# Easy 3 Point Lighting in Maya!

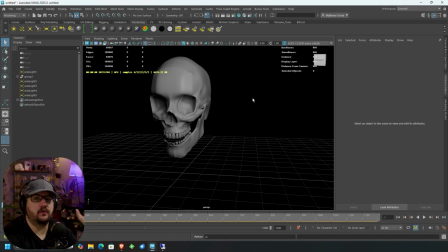645s
so key light again illuminating it's going to be your most powerful light in the scene this is where you want to get most of your light from it's not always going to be off to the right or off to the left sometimes it'll be in the center depending on what you're doing this
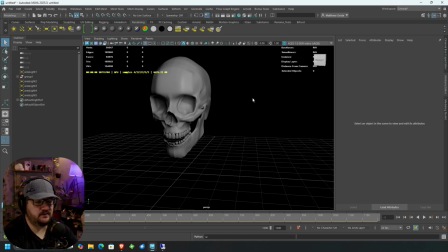658s
is where you get to kind of play artistically and decide like where your key light sits but you can see that's what our key light's doing
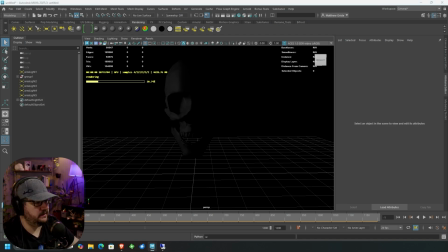665s
turn the key light off and we will turn on our fill light fill light again just adds a little bit of additional light it's a much lighter light but it adds just a little bit more light to the scene just so that the darker shadowed areas have a little bit more illumination
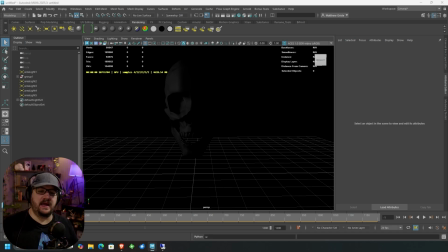682s
because unless you're going for like a super dramatic like hard light you want to make sure that you're softening your shadows as much as possible so this way we kind of we still keep the darkness aspect of it but we're softening our shadows a little bit because if i turn my key light back on again
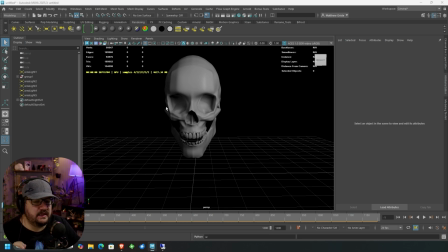700s
we still have these shadows but they are still slightly illuminated that's what we're going for there so we'll turn both those off and our fill
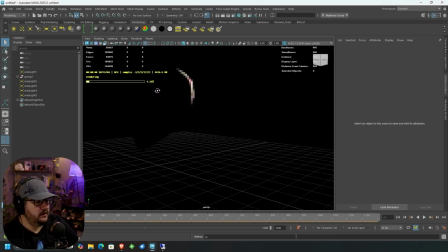707s
light fill light again is just a backlight you know all it does is light the back of the object and it creates that nice rim look the other nice thing we can do is we can just take it and we can adjust wherever it's sitting
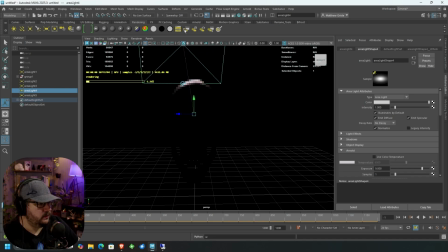721s
and this is how we can kind of control what that rim's doing we wanted it more up top so really this can sit wherever you want it to just depending on how the scene is and then when we turn everything or we turn that off and we got our our little bounce light
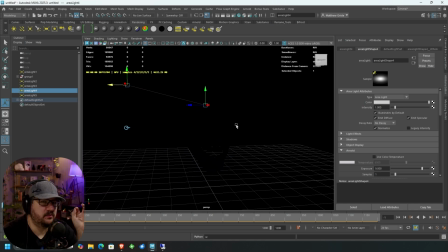737s
you can see the bounce light it's just adding that tiny little bit of pop of color again this is something you would want to use if you were working in like a reflective environment or like a really white environment. So server room would be a good example. Server room tiles are generally white. They reflect light. They make everything much brighter.
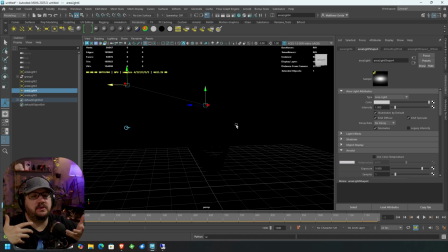756s
So this would be a tool that you'd want to use to kind of bounce that light up because in 3D replicating that sometimes doesn't necessarily work using materials. So it does help to use a light so you can actually control the amount of bounce that you have coming up. And then we'll just turn them all back on.
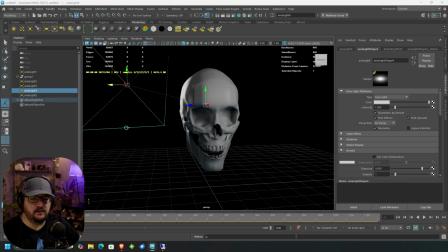777s
and we have our nice evenly lit model. And then for any other minor adjustments, like sometimes I'll take my top over or my overhead light,
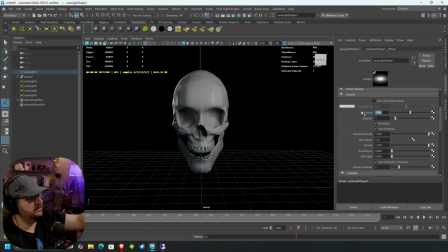788s
which would be anything above like fluorescent lighting or whatever, and we can turn that on.
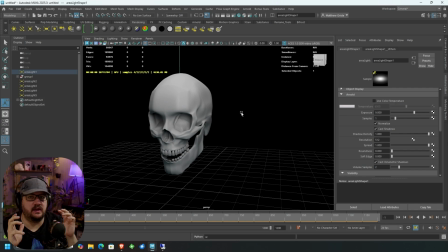794s
So you can just kind of see how adding these different lights kind of helps you play with the way your model is lit and the way your shadows are working. Really the goal here is just to learn what each light does and what we can do with them because once you figure out like okay
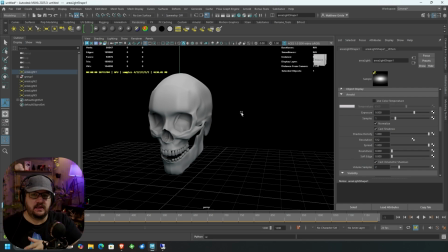810s
so my key light is my most powerful light my fill light is just going to be filling in my shadows and my backlight is really just kind of locking the scene in and separating the subject from the background these are all really important things to know because then after
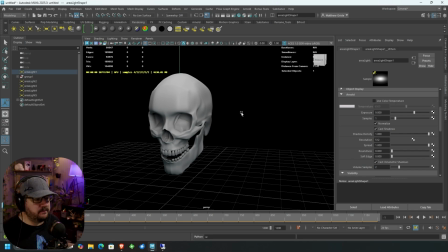824s
that you can kind of just go ham with it you can do whatever you want with your lighting but they're just skills that you should understand when it comes to getting started with lighting your projects because a lot of the times what we see is we get projects that people spend a lot of time modeling and texturing, but then they do their final renders and you look at them and they're just really flat and kind of dull.
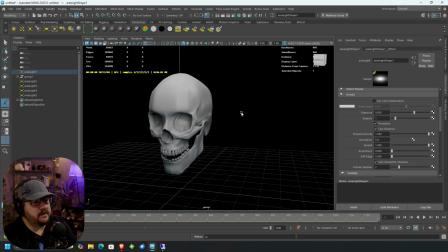844s
So we want to avoid that by doing lighting in a way that makes sense and in a way that is technically correct. And this is the way that you should be kind of looking at this and establishing how you want to light your models. And this works in every way possible.